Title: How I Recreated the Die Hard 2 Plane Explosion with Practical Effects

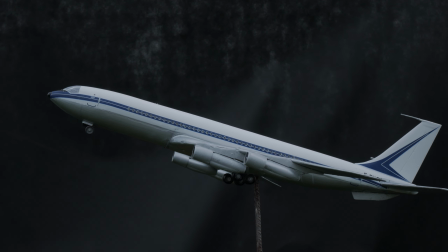[16:30]
I set everything up in my backyard, mounted the plane on a steel rod, removed the inside of the engine, and started testing.
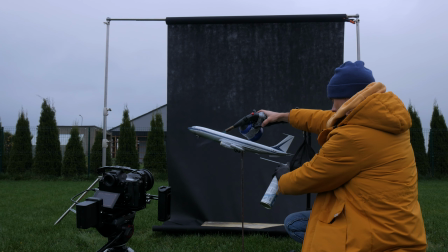[16:37]
I experimented with how to deliver the powder, how much of it to use tried compressed air and an electric air blower,
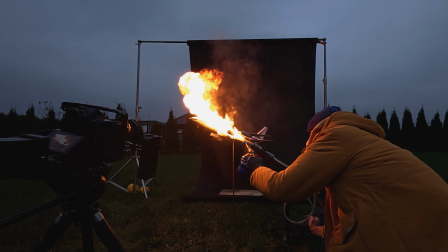[16:44]
played with positioning the torch so it wouldn't show up in the frame. And everything seemed fine, until I actually looked at the test footage.
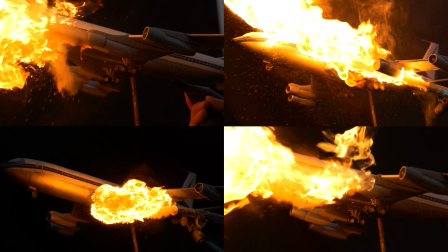[16:53]
First problem: the flame shooting out of the engine kept traveling forward, completely breaking the illusion of a plane in flight.
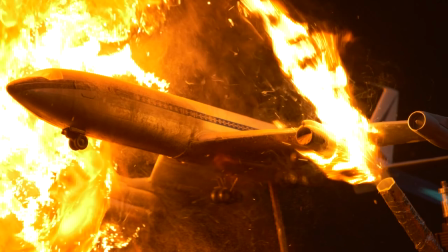[17:01]
Second problem: the highlights were totally blown out, which is pretty unforgivable.
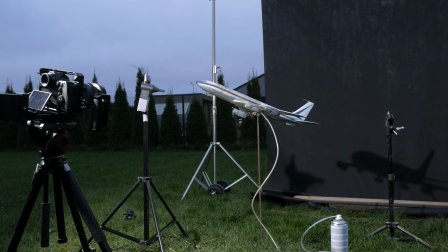[17:06]
So I had to re-expose specifically for the fire and add a light source to balance the scene.
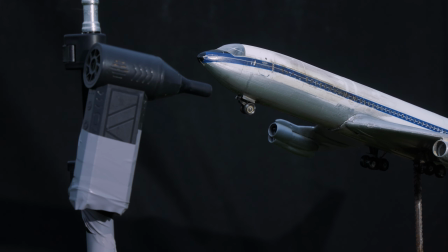[17:11]
To counteract the powder drifting forward, I mounted the air blower so it pushed the cloud back toward the engine.
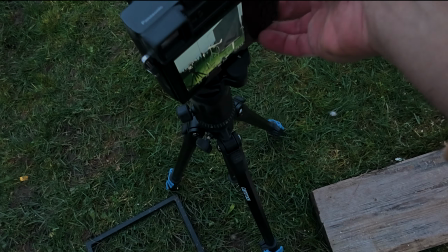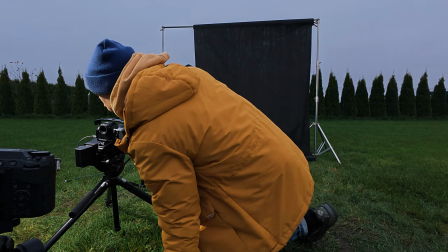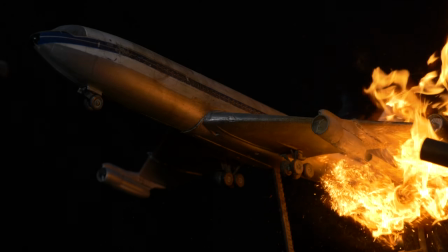[17:27]
The biggest issue was the scale. Too little powder, and you just get these tiny, slow little flames.
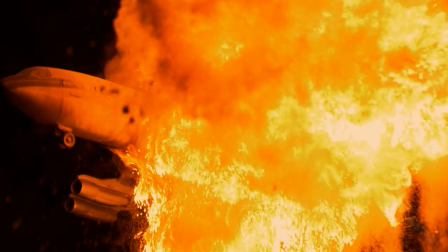[17:33]
Too much, and the entire frame is basically on fire.
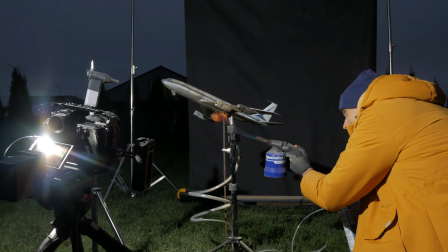[17:38]
It looked pretty terrible, like a kindergarten science project and not exactly impressive.
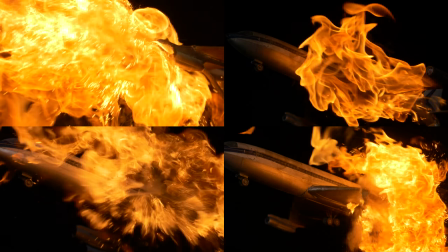[17:45]
In the end, despite all my effort, I had to piece it together from whatever I had.
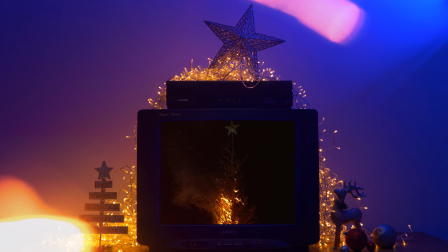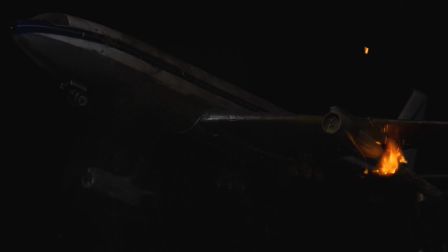[17:57]
And even though those powder fireballs look great, they don't actually do any damage. There's no way they could tear the model apart.
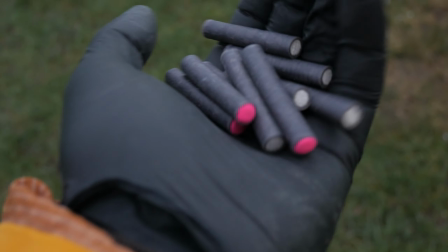[18:04]
To actually explode the plane, I used the good old classic firecrackers. When I was a kid, every backyard had them, which honestly wasn't great because children with explosives not the best combo. Sure, I could have just stuck them inside the plane, lit it, and ran away really fast. But I wanted something with a bit more of a movie-style approach.
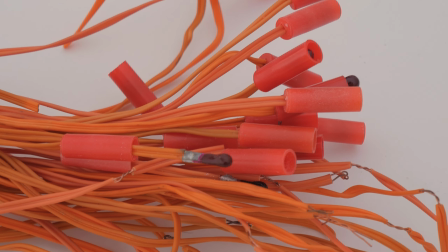[18:24]
So I used an electric match. Inside it is a thin layer of pyrotechnic composition, kind of like old-school photochemicals.
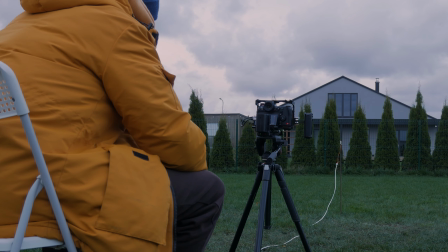[18:33]
You connect it to a power source. The current runs through the wire, the match heats up instantly, flashes and ignites whatever you need.
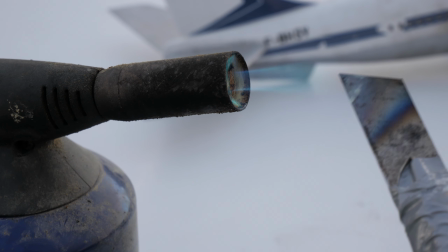[18:42]
Simple and reliable. I cut out the back panel to get inside the fuselage.
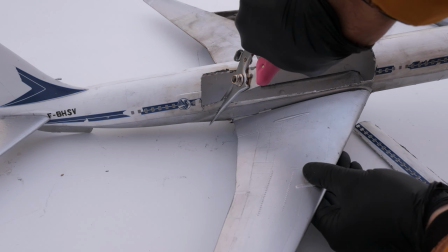[18:47]
I also weakened the structure a bit, making small cuts in different spots.
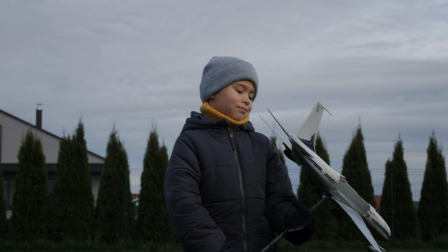[18:52]
Then I mounted the plane on a metal rod using 2 nuts and a washer, just to make sure it wouldn't fly off before I actually blew it up.
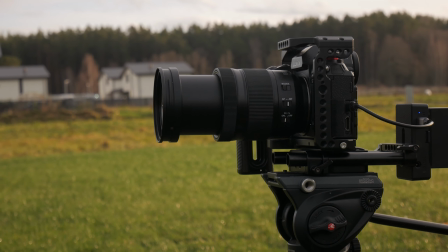[18:59]
On the day of the shoot, the sun was out, but it was still freezing.
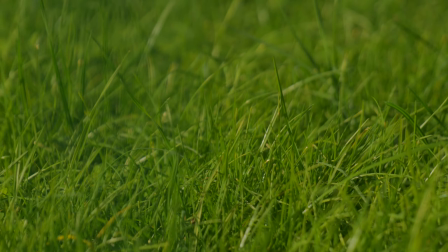[19:04]
A sharp, bone-cutting wind was blowing non-stop. Postponing wasn't an option.
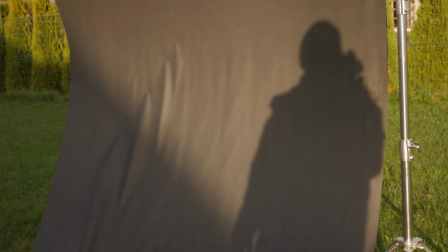[19:11]
The weather was getting worse every single day. My backdrop kept inflating like a giant sail and tried to collapse every 5 minutes.
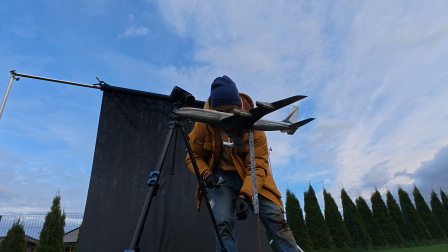[19:21]
Then I started loading the firecrackers inside the plane.
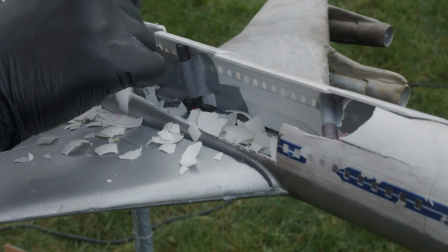[19:25]
I stuffed the fuselage with crushed eggshells and random debris to fake small shrapnel and sprinkled in some of my magic powder,
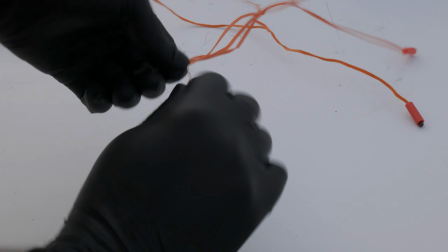[19:33]
connected the electric matches and wired everything up.
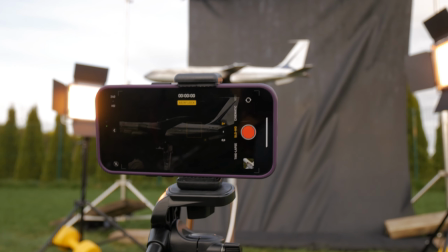[19:38]
To get some extra coverage, I set up 2 iPhones as additional cameras.
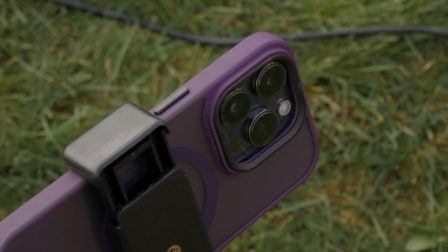[19:42]
The quality isn't amazing, but their slow-mo is still pretty solid.
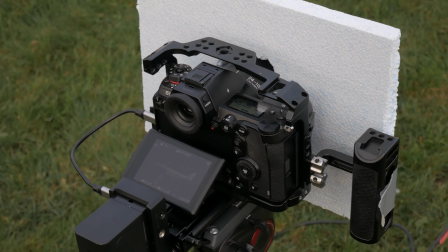[19:47]
I covered my main camera with some styrofoam and screwed on a filter for protection.
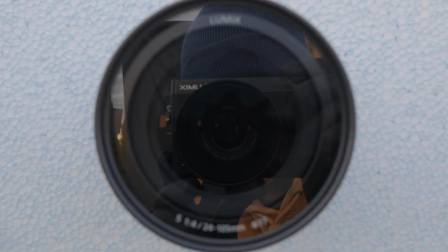[19:52]
Firecrackers aren't super powerful, but you never really know how far things might fly. And just in case Armageddon decided to kick off, I had this cute little garden hose standing by.
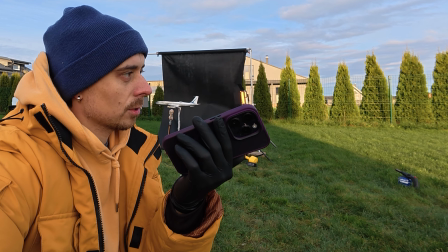[20:04]
I waited for the sun to drop behind the house, warned the neighbors, and my family gathered by the window like they were about to watch a blockbuster.
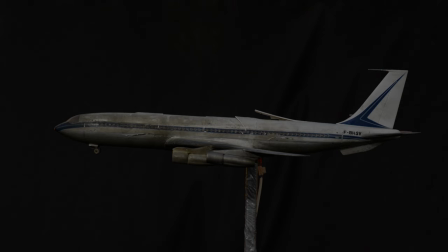[20:15]
I connected the wires. And nothing, just silence.
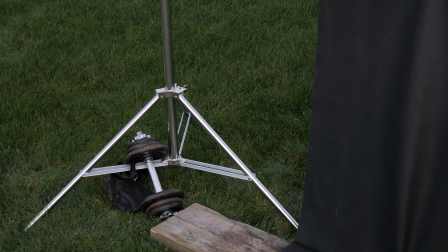[20:21]
Except for the backdrop collapsing. But this time, fighting against all my reinforcements, it actually tore the metal bracket right off the stand.
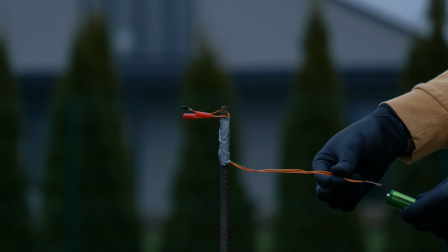[20:30]
Fantastic. I was so done with this. During the tests, a single 9-volt battery could ignite 2 electric matches.